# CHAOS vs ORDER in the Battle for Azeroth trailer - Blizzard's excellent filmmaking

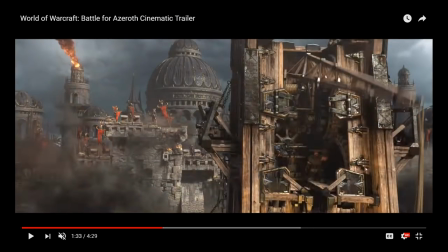Take a look at the little guys just in there manning it.
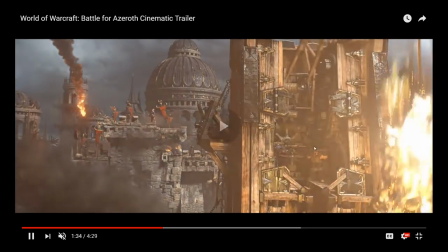Let's see. Yeah, it's kind of hard to frame by frame at 1080p.
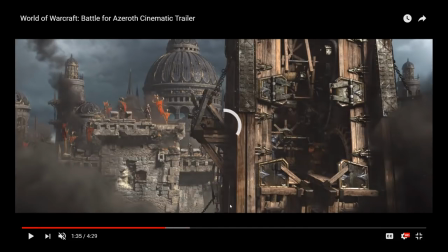I should probably set that to 720 so we can do frame by frame, because my computer is old and slow. But that's just another wonderful little bit of attention to detail. Like, how does this trebuchet tower work, right?
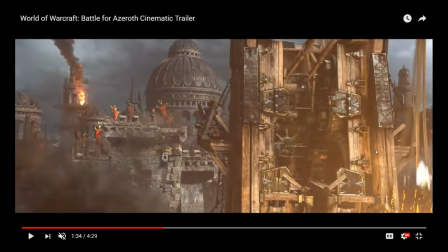How does this thing function? Why is it possible to have a giant tower with a trebuchet on it?
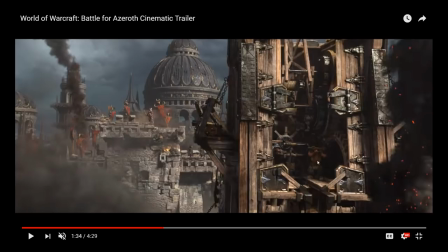Well, a couple of dwarves inside, manning some wheels. And this is actually going to be important later on, because Sylvanas destroys this tower specifically by jumping up and firing, I think, an explosive arrow down into the compartment with the two dwarves or two people manning all the gears and wheels and the machinery.
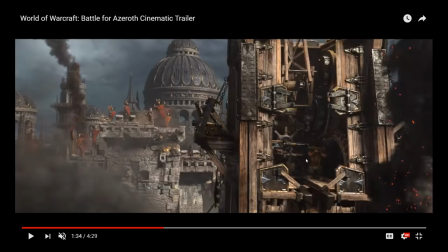So this is also a bit of just of just good cinematography, good storytelling. The short is showing us that these guys are here. They're planting the fact that the towers are operated by people who can be taken out by an arrow before they have Sylvanas do a super cool action move where she jumps up,
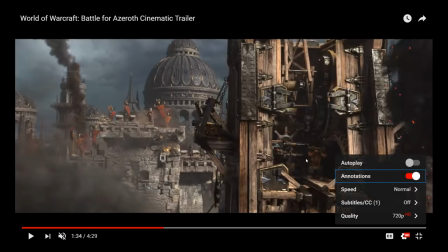kills the people manning the tower, and jumps down, as we shall see in just a moment.
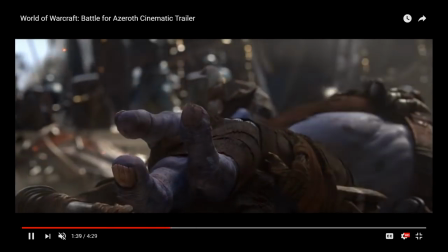And I also love, I mean, Blizzard have always been spectacularly good at their smoke effect.
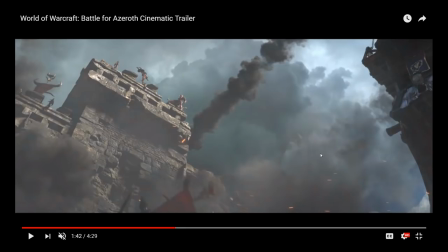Smoke effect is something they've really pioneered in terms of how to make something look nice and realistic in a 3D animated
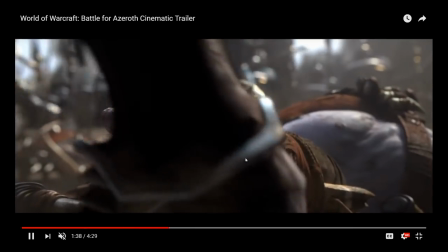features, and they're happy to use it all the time.
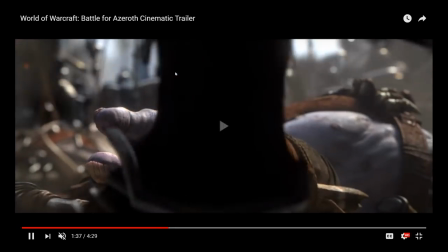And again, by the way, in this shot of the troll lying down the battlefield, notice how the Alliance are all moving very much in sync with each other.
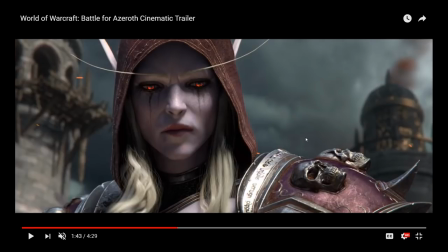It's always there present, this notion of how you show that, okay, the Alliance are all about regimentation, they're all about soldiers marching together, standing as one, discipline, order, as compared to the chaos of the Horde. But now look at the way that this is the moment when Sylvanas decides to be a stone cold badass, right?
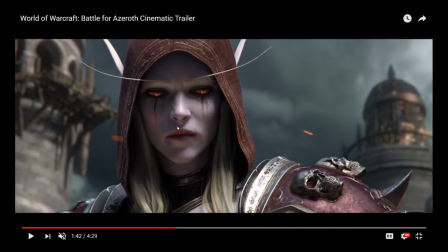Now look at what happens with her hair and with her face.
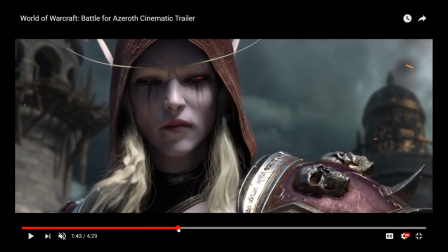Right? You noticed that, I hope.
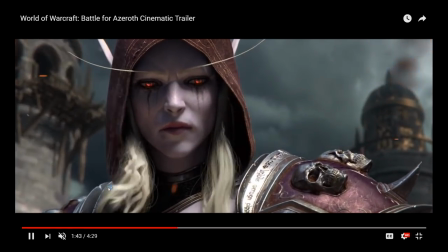As she decides to start channeling extra power, her hair starts flying up and billowing in the wind.
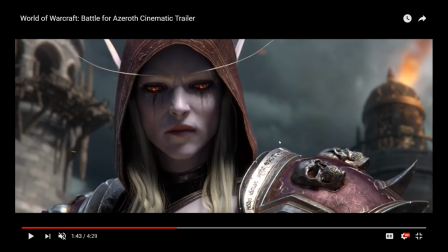And as an interesting little side note, this is something you'll often see in movies by Studio Ghibli, where when a character is angry, when a character has rising emotion inside of them, one of the ways that Studio Ghibli will show that in their 2D features is to have their hair start to wiggle,
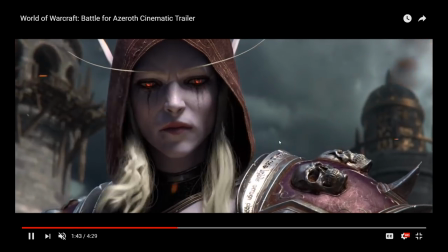or to rise a little bit as though it's being lifted by wind or something like that, which I think is just it's a very clever little thing to adopt for her,
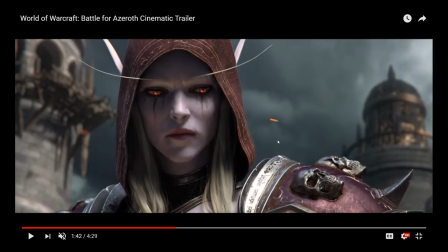because it also is a visual reference to the fact that she can turn into a banshee with all those tendrils and everything
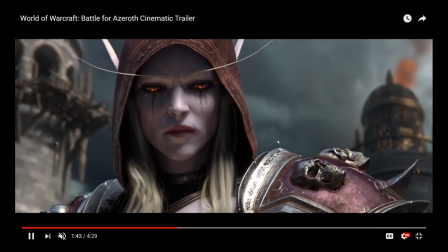flowing out, as we'll again see later in the short. But also notice her face. It's gonna get darker.
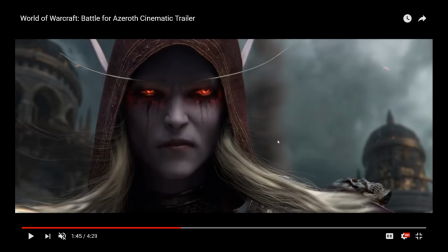Right there, right? It's not because the light in the scene changes. Not particularly.
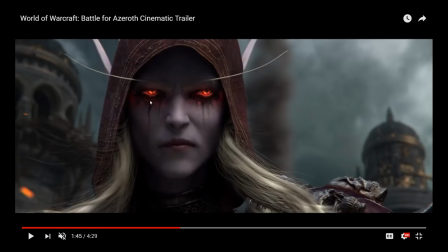But there's this change of mood, and the darkness accentuates the red glowing eyes and make them look more menacing, make them look more dangerous.
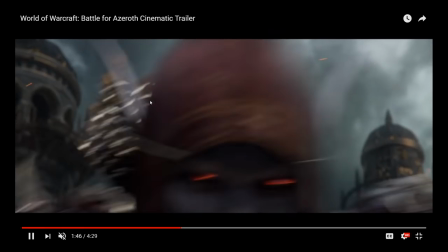So there's a lot of visual signifiers telling us, oh, okay, she's about to do a thing.
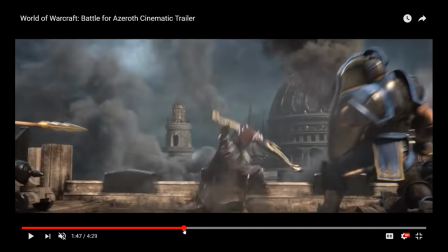Let's see, Sylvanas being a stone cold badass. Is there anything I can look at in the motion here?
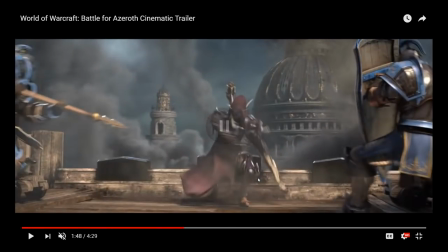Because I don't really think there is.
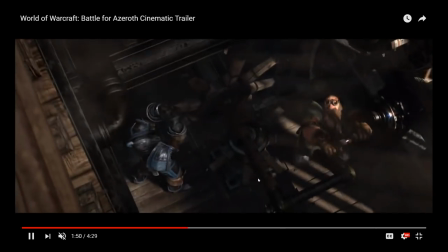Blizzard have been extremely good at finding ways to create realistic motion, and there we see the two guys that were set up earlier in the tower,
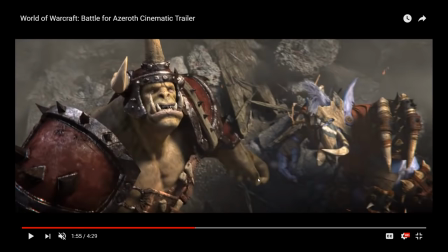and how the short capitalizes on that setup. But something Blizzard has been extremely good at, and their animators have been extremely good at,
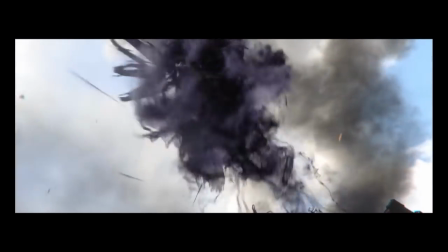is finding ways to make the movements of these characters believable.
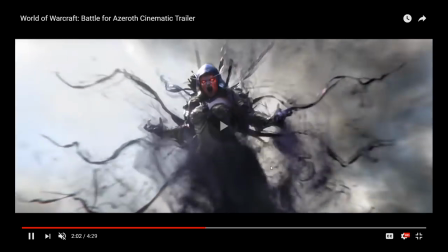And that's really difficult, but because what you're dealing with is something as weird as like this half-naked elf lady
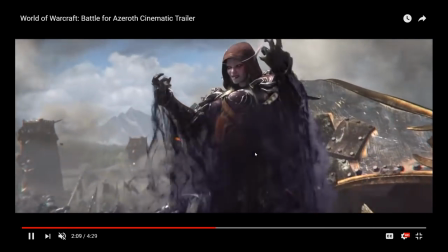who has to move in a way that has weight, that has mass, that feels like,
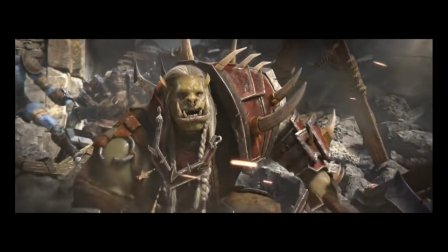okay, when she lands on something, there's a real impact.
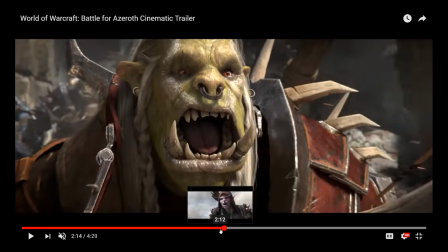And it's the same thing for orcs, these huge hulking brutes just implausibly put together, really shouldn't function.